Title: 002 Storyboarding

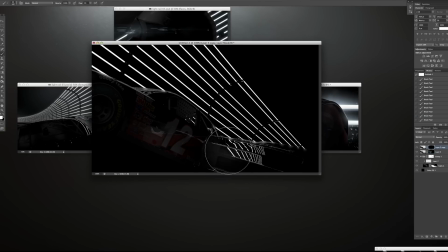[20:34]
Now, in order to make that newer and more appropriate set of ideas work in a compelling way, there are a few things that had to happen.
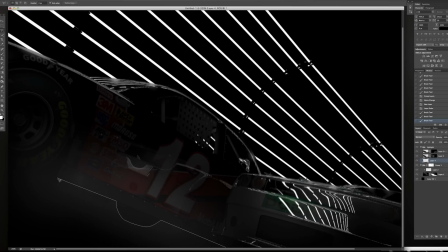[20:41]
One, I had to strip out everything that wasn't essential, leaving just the main elements, so I could get to the core of the idea and explore that. Now, Hemingway is quoted as having said, write the story, take out all the good lines, and see if it still works.
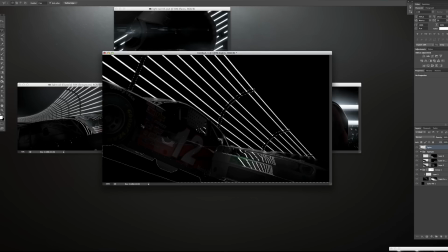[20:57]
Now, that sounds like advice for writers, but what it is advice for storytellers. And if anything is true about storyboarding, it's that it's about storytelling. It's visual storytelling.
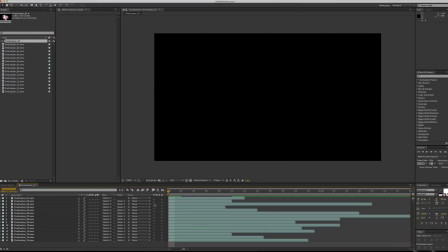[21:07]
And the good lines in your imagery are the fancy but kind of unnecessary elements, like,
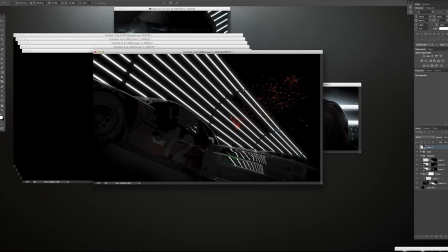[21:14]
whizzy particles or sparkles or whatever bull crap you're putting in there because the frame doesn't feel interesting enough.
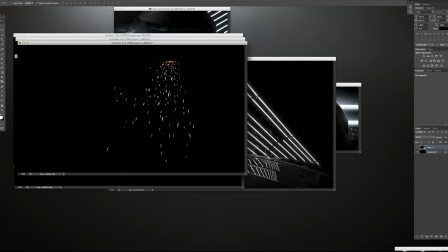[21:19]
It's lipstick on the pig. And I'm absolutely guilty of having put a lot of lipstick on a lot of pigs, but ideally,
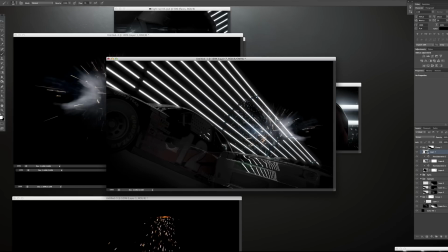[21:28]
you want to recognize what's going to make for compelling ideas and a compelling story, and then let the visuals grow out of that,
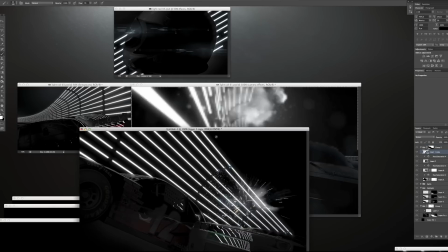[21:34]
and as a result of that. As opposed to,
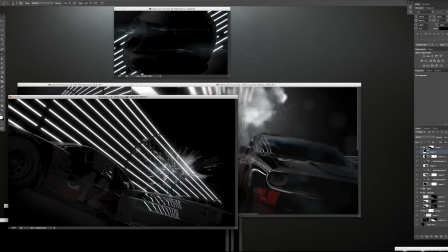[21:37]
flinging around your mad Photoshop skills and then trying to cram some ideas into your pretty pictures as a way to justify why you made them.
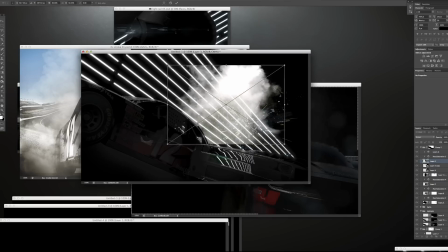[21:45]
Now, I say this as someone who's still learning that lesson. But that said,
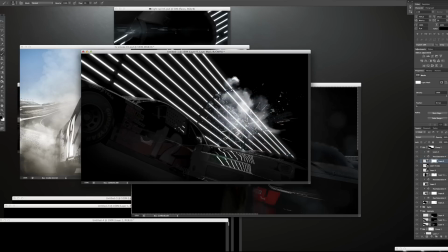[21:51]
the second thing I needed to do was to make sure that each composition was then doing as much as it could to be beautiful and engaging while telling that story as well as possible. The kind of stuff we're asked to make in this industry is typically really short form,
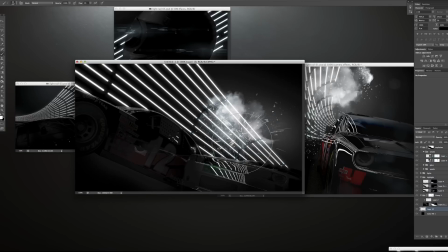[22:06]
so we don't have a lot of time to make an impression, and it's also, it's not necessarily something our audience has intentionally chosen to watch,
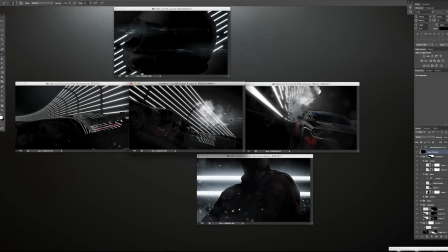[22:14]
like in the case of commercials, so it helps give them something to get them interested. Making something visually intriguing or beautiful is a quick way to,
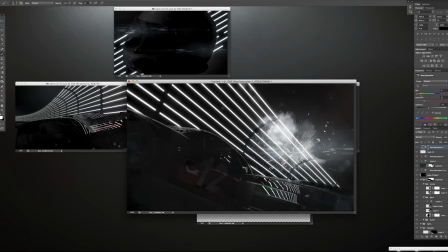[22:23]
engage an audience, not to mention giving them something that they value, which is, maybe a touch of awe or inspiration.
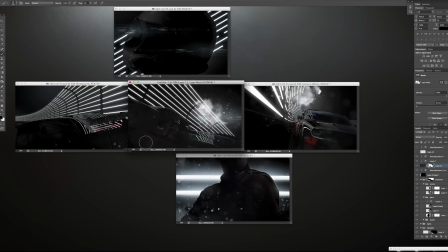[22:32]
So in each of these frames, I'm working out how to present that story in a compelling way,
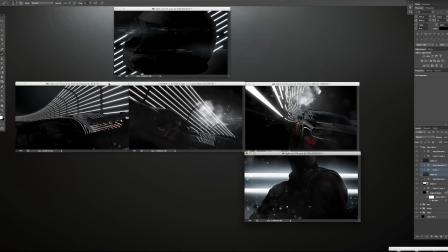[22:38]
but doing so through compositions that are hopefully dynamic and visually engaging.
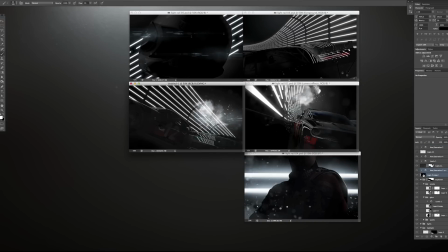[22:43]
So hopefully we've done that, because by this point, we're getting close to finishing. We've got a fairly well worked out idea, the frames feel cohesive and consistent as if they belong together,
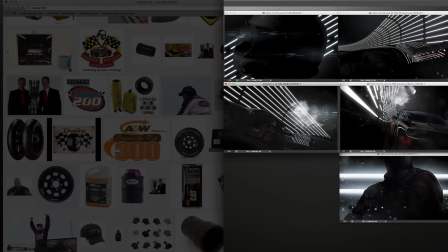[22:53]
and we have a story worked out well enough to know what holes are left to fill in.
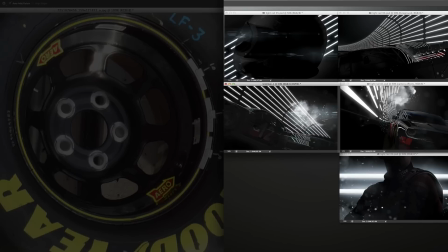[22:57]
So at this point I'm thinking it would be cool if we feature these individual shots like the helmet and driver
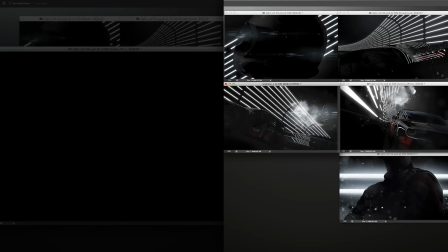[23:03]
and intersperse the racing shots amongst them and use those racing shots as a through line that we keep returning to.
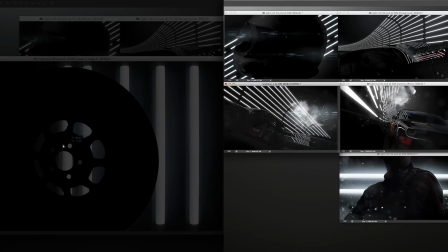[23:10]
So we cut away from the cars and come back to them in the sequence. Now to convey that in the storyboard, we need to reorder the frames and add a few more.
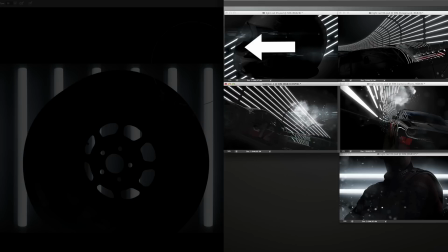[23:19]
Probably have another one at the start when everything's pristine, and then another one near the end with more destruction.
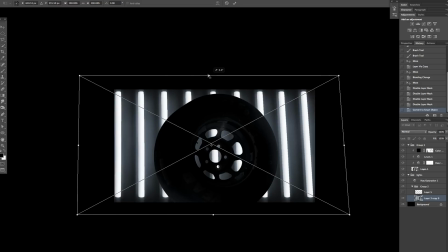[23:25]
I thought a wheel would work well as another symbol, so I spent the time to find the right wheel and build out a frame that belongs somewhere in the middle of this set.
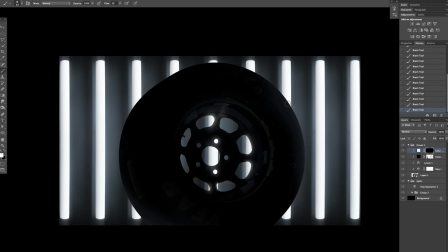[23:34]
I think this one fits fairly well between the first and second racing shots to break those up.
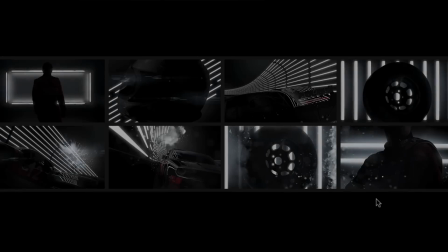[23:39]
So let's take a look at that in the sequence. Now here's the wheel shot.
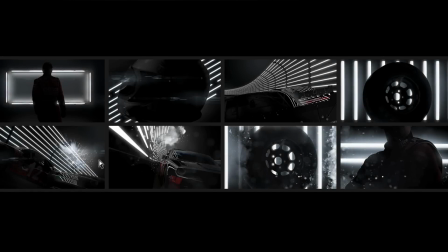[23:44]
I put it between the first and second racing shots. And I think that serves to break that sequence up a bit, both for pacing and so that we're not just seeing this as one big chunk. But then also after we understand that this destruction is happening, then I inserted the wheel again.
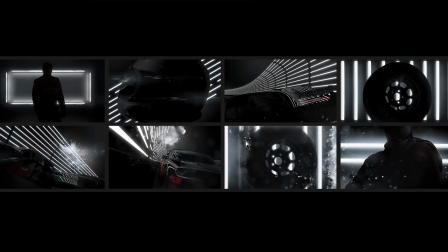[24:02]
I pushed in a bit on it and put in some of this destruction that we're seeing in the original driver shot. Now I had also wanted to put a new intro shot in here, which I think was a good idea because
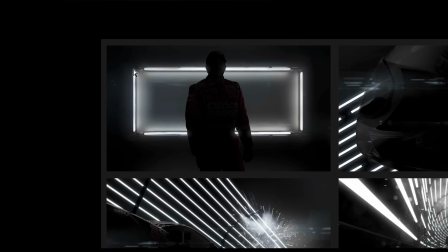[24:15]
this image kind of starts to depict the mood of the rest of the spot and is a nice intro because we see this mysterious character and introduces some of the elements we're going to see. And also I think it sort of starts off the
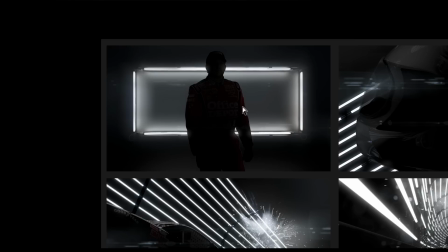[24:29]
series in a quiet way so that then when the destruction starts happening, there's a definite contrast.
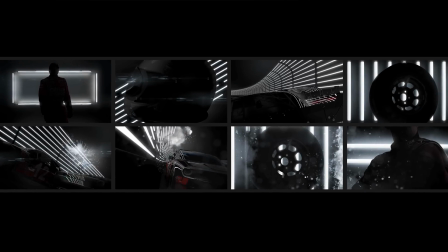[24:36]
So the question now is, does this fulfill the brief?